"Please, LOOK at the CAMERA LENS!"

And this was what Elizabeth had to say about her lesson review.
Oh, I hate you.
Let's help another amazing teacher improve her lectures. This time she comes all the way from Canada. Well, this is where I am right now, Canada. Her name is Elizabeth Page and she teaches leadership.
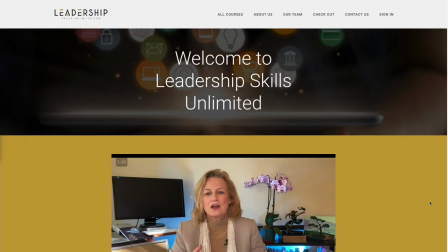18s
She's got a really nice course on leadership. She was kind enough to let me review her lesson publicly and she did a great job.
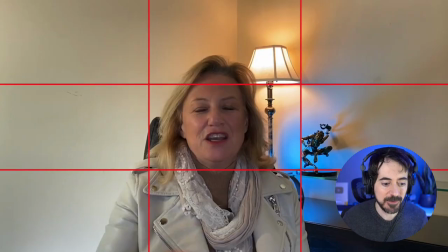25s
I found a couple of things that could be improved. Let's do it. All right, so we have here her lecture and we can scroll back and forth.
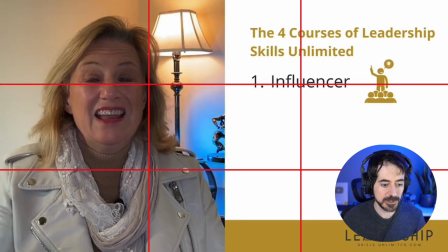33s
And she's using a talking head with slides, which is very typical for online courses.
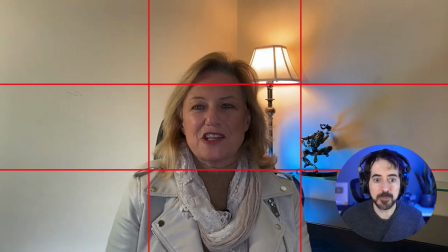38s
The first thing that I noticed is that her head is a little bit low. I have here my grid and her eyes should be about one third from the top. So that could be improved. Let me just point this out. Look, there's a lot of head space out there.
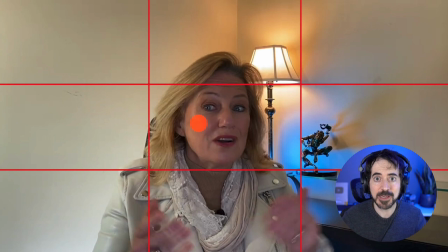50s
The next thing that I noticed is that her eye line is way off the camera lens. Ideally, you're looking at the camera lens like I'm doing right now. So it feels like you're speaking to your students. And she's reading from Atelier Pronter, which is a little bit too far to her right.
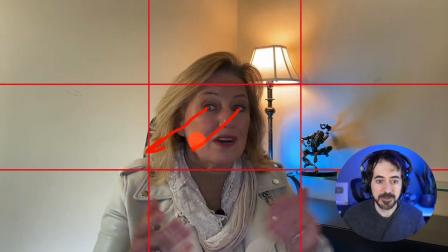65s
And look at her eyes. They're pointing this way. This is why I said that she's looking to think back to.
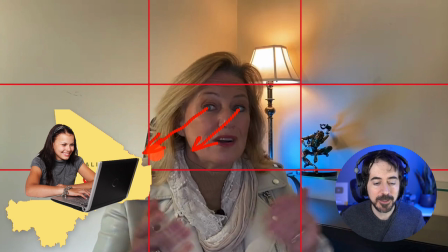72s
And unless her students are in think back to, then she should be looking at the camera. All right. The problem is that if you don't look at the camera, you're losing that emotional connection with your students. And it's tricky. and I told her it's tricky because if you want to read from a teleprompter and it's on the on the side two things are going to happen it's going to be pretty obvious that you're reading from the teleprompter and second you're going to lose that emotional connection because you're not looking at the camera so there's some teleprompters that you can put your camera behind the teleprompter I'm going to put a link in the description to
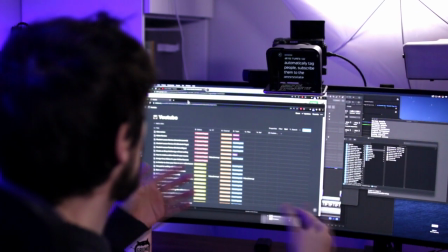103s
one that I used in the past it's very simple you just put it in front of the camera and then you're looking at the lens and you
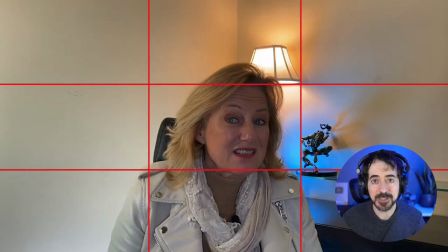109s
just use your smartphone the The next thing I noticed is that her audio levels are slightly low, they should be always hovering around minus 6 dB and they're around minus 12.
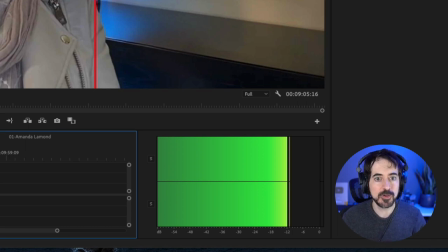121s
So they're picking at minus 12 and this is very easy to do in your editing software, you can bring the volume up a little bit and then it will come out nice and loud.
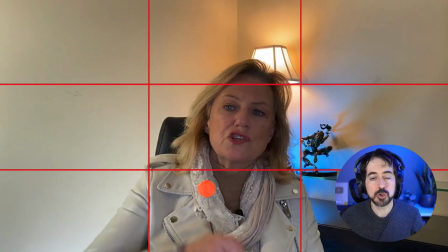130s
The next thing I noticed is that her background could be improved a little bit, maybe they should with a plain wall behind or if you're going to have any decorations, make sure that they're not too distracting it's not too bad in this case now we do have here this little person i don't
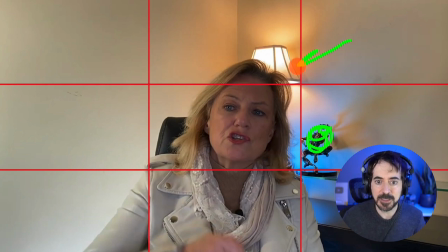145s
know if that's a demon or what it is and we have this lamp uh the problem with this lamp is that you is using incandescent light which has this yellow tint if you're going for that yellow tint is fine but then we have this blue lamp here that's an led lamp that you
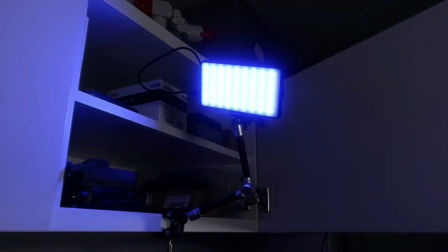159s
can buy on amazon in fact this is the same type of lamp that i'm using right here but if you're going to use something to tint the background make sure that it is tinting kind of like the entire background like in my case I have it nice and high and it's floating evenly
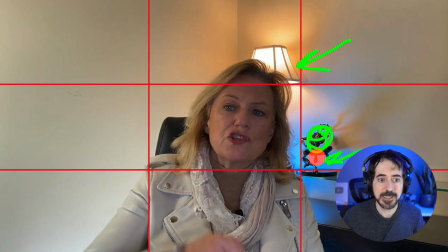172s
the entire background with blue light which looks I think pretty nice in her case now we have three kind of three different colors there's white light coming from the front then we have this yellow light in the back and we have this bluest light so it could be improved a little bit another way to create separation is to make sure your background is blurry you can see mine is a little bit blurry and the way you accomplish that is by making sure you have a camera with detachable lens and you use a lens with an f-stop number that is very low and you get a very shallow depth of field or this effect which is called bokeh which helps you separate from the background it makes it look very cinematic.